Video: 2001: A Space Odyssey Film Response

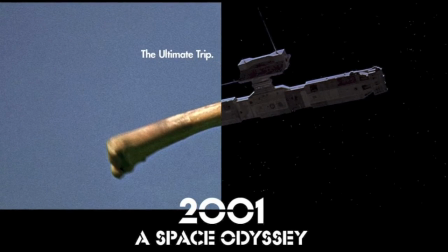(0:00)
2001 A Space Odyssey is one of the all-time greatest films, written, directed, and produced by Stanley Kubrick, who is also known for famous films such as Dr. Strangelove and The Shining.
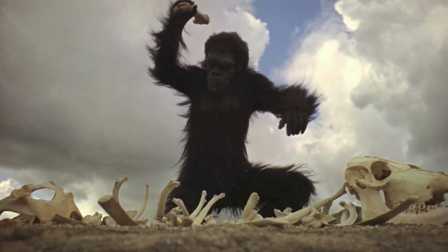(0:10)
2001 A Space Odyssey is one of those unique films that does not put too much emphasis on dialogue, but instead uses the power of editing to carry the story forward.
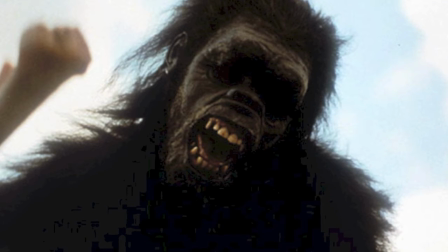(0:18)
The use of continuity with match cuts and jump cuts in this film allows for the movie to smoothly progress without actually hearing any characters inform the audience of this progression.
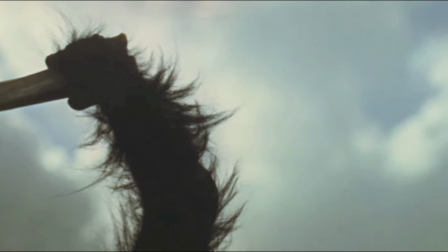(0:27)
For example, the scene where we see the animal, which represent early humans, learning how to use the bone as a weapon,
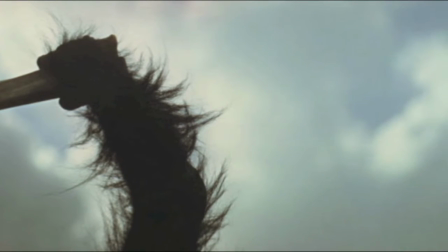(0:33)
and then when he throws it up in the air, there is a match cut to the spaceship that represents modern times.
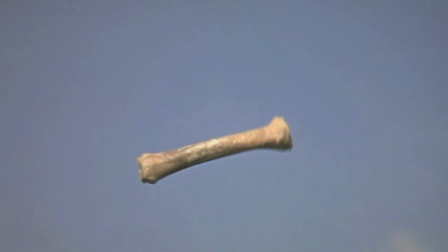(0:39)
This use of continuity allows the audience to understand and easily follow along with the massive time jump of millions of years to the modern times of space travel.
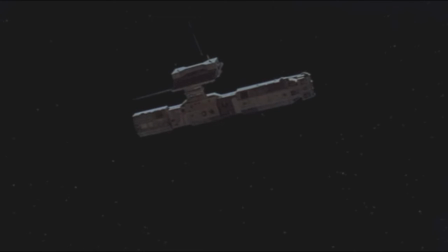(0:48)
Match cuts, which are cuts from one shot to another, where the two shots are matched by the action or subject and subject matter, were imperative in this film, as there would be no other way to transition for millions of years.
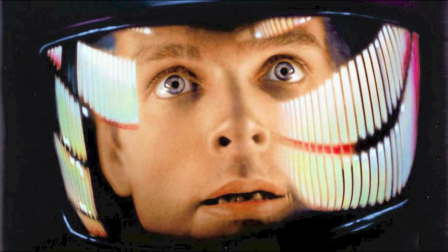(0:59)
The technological leap that is perfectly explained in this match cut represents the simplicity of humans always expanding and never ending as we explore the vast universe.